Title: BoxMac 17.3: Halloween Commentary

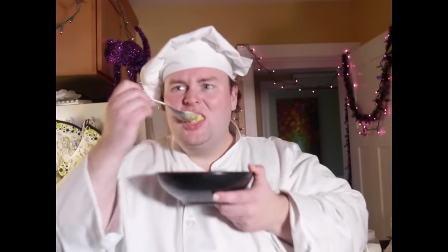907s
i remember we all kind of hang out in a chat room together where we trade ideas for stuff by the way that mac was gross that's a prop mac that's
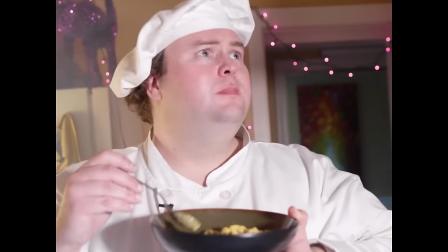914s
uh chef birdie it looks fine but yeah it looks beautiful and i i i remember it was optional for me to warm it
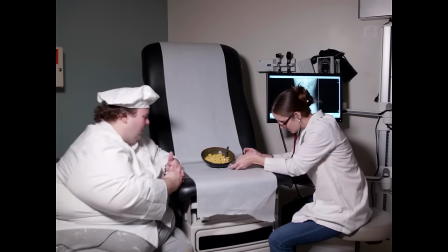922s
up and i'm glad i did because it would have been even worse oh i love that rack focus yeah it was cool the only thing i
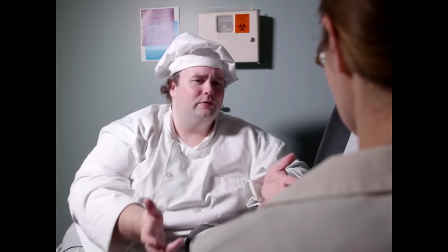929s
regret is that i i wish that somehow there was like a skeletal um you know like x-ray of the mac on the screen.
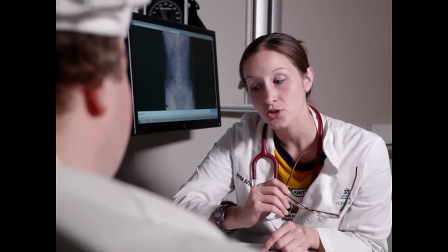936s
Oh, yeah, yeah, yeah. That would have been kind of funny. Instead, for some reason, it's a body. The spine of some kind.
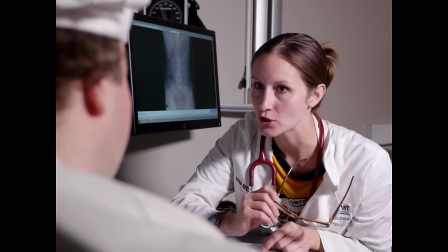941s
The spine. I also, I wanted, I wanted like the fades between, kind of like the one where John's looking down the barrel of the lens.
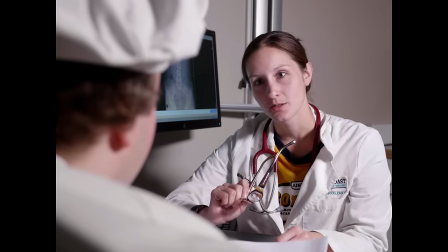949s
I wanted the fades to be really obnoxiously long and we didn't like have the patience to do it.
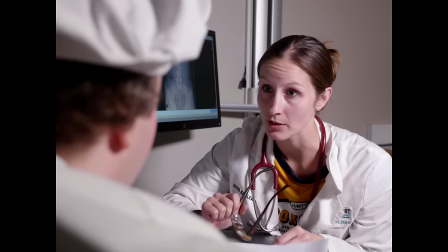954s
Yeah. But I wish we had. There's a continuity area coming up. Her glasses are on.
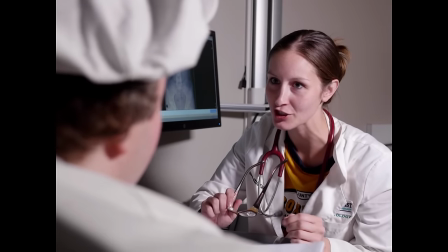958s
Oh, yeah, it's pretty good. Yeah, there's a few continuity areas, but you don't need to pay too much attention.
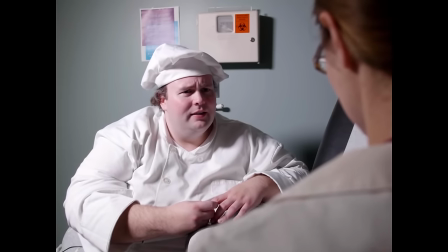963s
And once again, it's box mac episode 17 so you get to not care yeah and wasn't there like something where this was episode 17
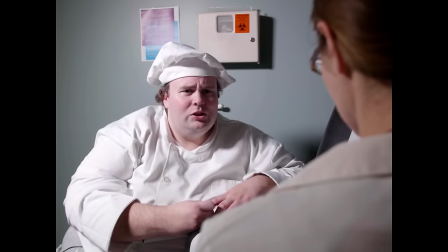972s
but then like but we kind of people were like where's episode 16 but we went out of order because what happened was my original thought was oh well we'll
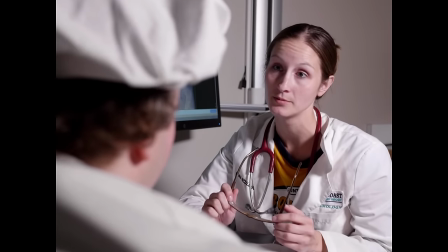981s
air it on halloween day
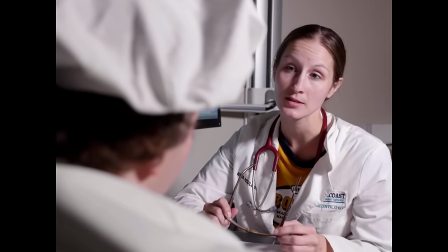984s
and then they're in it we decided no it really should be a week before halloween so that they have like yeah so you can enjoy it or
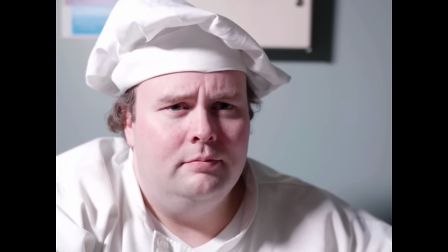990s
or so that they have time to discover it before halloween and so that it ended up um uh what do you
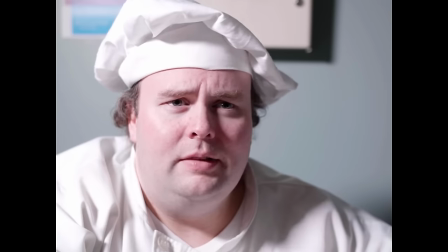996s
call it preempting push them out of order yeah it pushed gluten max out of order and so gluten max episode 16 came later but
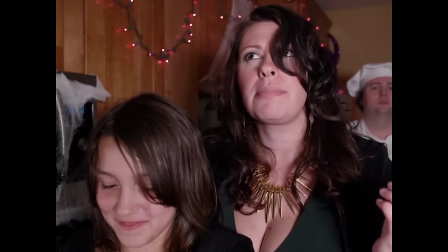1003s
by i think there was a reason that they had to stay numbered the way they were numbered i love she she can't she can't keep her shit together and
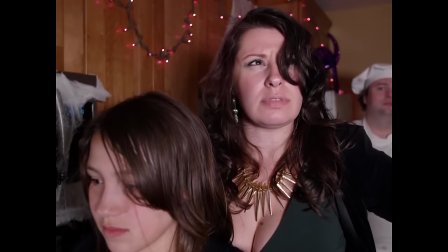1011s
because of the way things were staged and we were getting tired i i just decided to line them up like a train yeah it
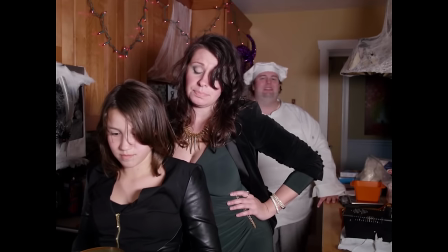1017s
kind of works yeah yeah like they just never look at each other but can't shoot isn't really great because of the way it's so long and thin it's not
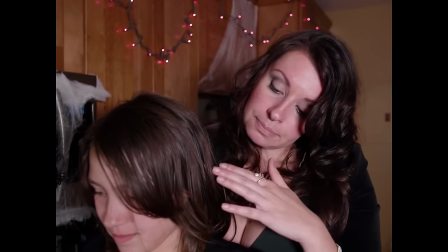1024s
really great for shooting much of anything except the kind of angles we use and yeah we insist on doing it constantly oh I love these
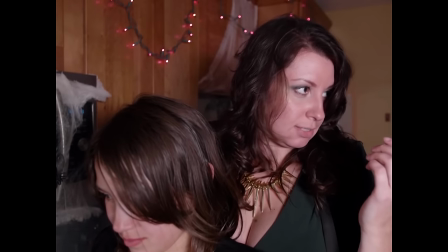1030s
oh EJ and I came up yeah we came up with this at the last second because we didn't know how to shoot like a guy yelling from behind
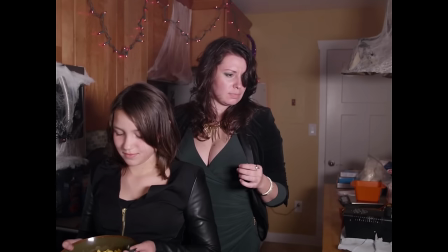1035s
a door and we're like why not just shake it all the fuck around yeah and we did these Dutch angles and we were just like oh that's
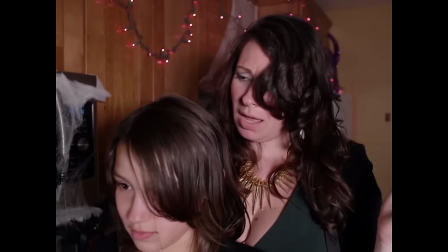1042s
kind of funny and zoom in you can see the vinaigretting of the lens as you my dad thought that was super funny for some reason
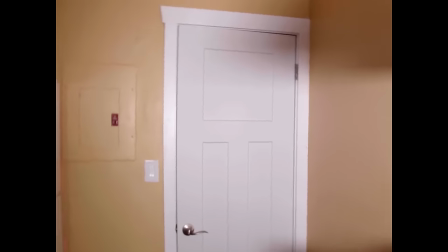1048s
well I mean it is a very it's very it was referenced to a very oh i love that like actually rotating the dutch angle yeah it's probably
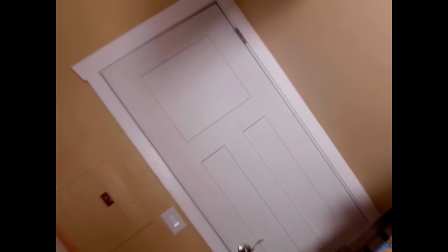1054s
just me like turning it it was but i yeah i plucked it out it but it works it works really good and how about this when do you ever use a premier lightning effect oh ever never you don't anymore you did in like 2001 maybe i like to think we're the only
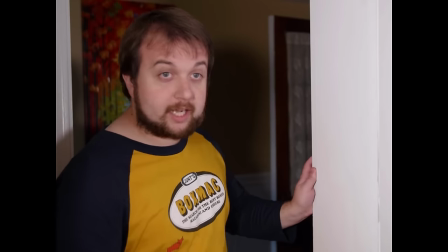1068s
ones to have ever shot four by three 4k and probably were at this time and then applied vhs filters to it oh we never talking about that
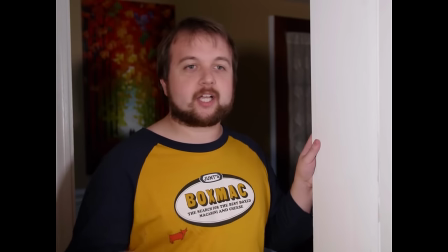1077s
so i said yeah we we dubbed um we were going to dub it to vhs and then back and then once
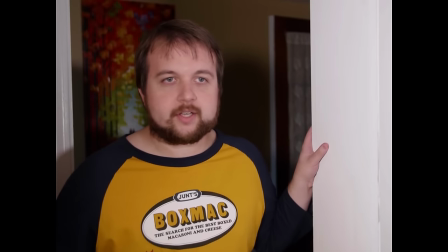1084s
we realized like well sometimes we're going to want to do it in 69 sometimes we're going to not want to do it then i just you know i looked around for plugins
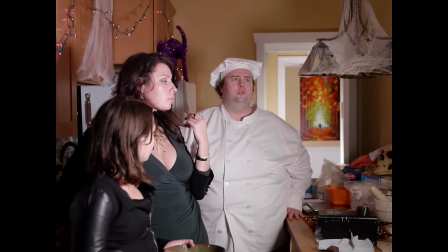1090s
red giant of course has the best plugins yeah i send you that plug and i was like how do we just do a plugin and uh and it had
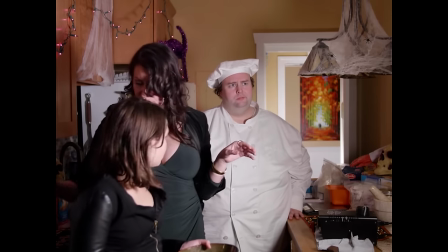1098s
incredible controls where you can you know it's like more betamax or with some tracking or whatever and then like i remember john got really
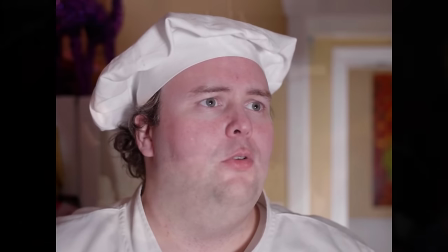1105s
fussy about it for some reason and now oh you know me now he's over it i'm over is that gray hair you got on the side there i have gray hair yes
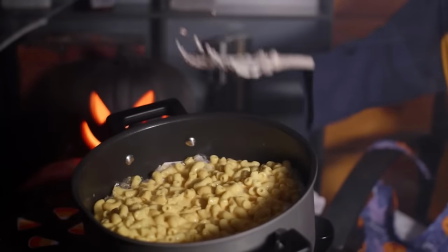1111s
i'm old so that uh there's a bunch of newspaper under that you can see it just around the edge and emily
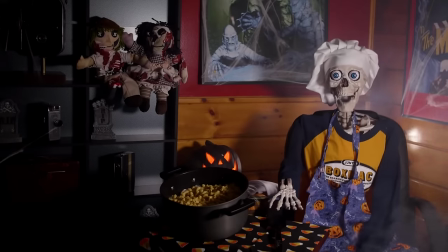1117s
made those those are raggedy the maggoty those are maggoty and that's cool she gifted me those years ago and they found their way into the close-up
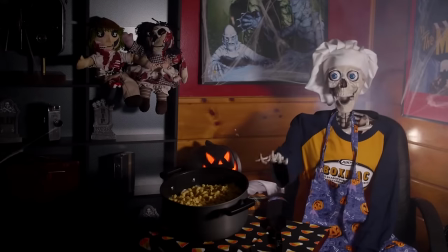1124s
because now he gets to be in hd unlike at the beginning when he was in uh yeah vhs i remember the first couple of camera setups
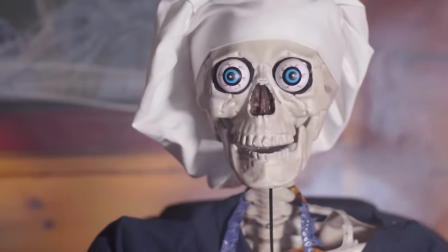1131s
it wasn't quite as moodily lit. Yeah, yeah. I think we were just playing around and then...
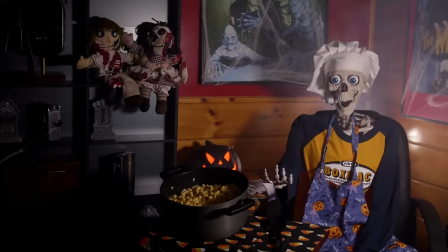1136s
And then finally we got in... We got to make this spooky. Gary is off camera.
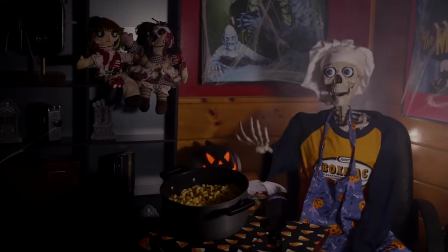1141s
There's a fishing line. Operating the arm. You can see the fishing line with the arm and then I'm down below doing the...
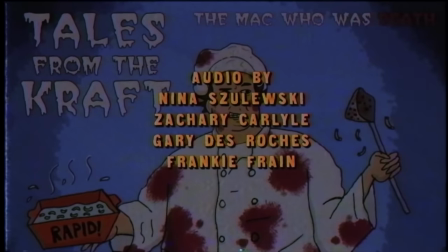1147s
And we just, at the end, we just went, oh, just made him fall. This I loved.
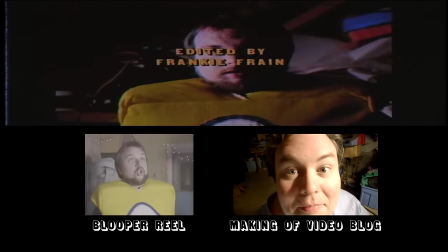1152s
I have Zachary Maxell there instead of Zachary Carlisle because I know of Zach Maxell.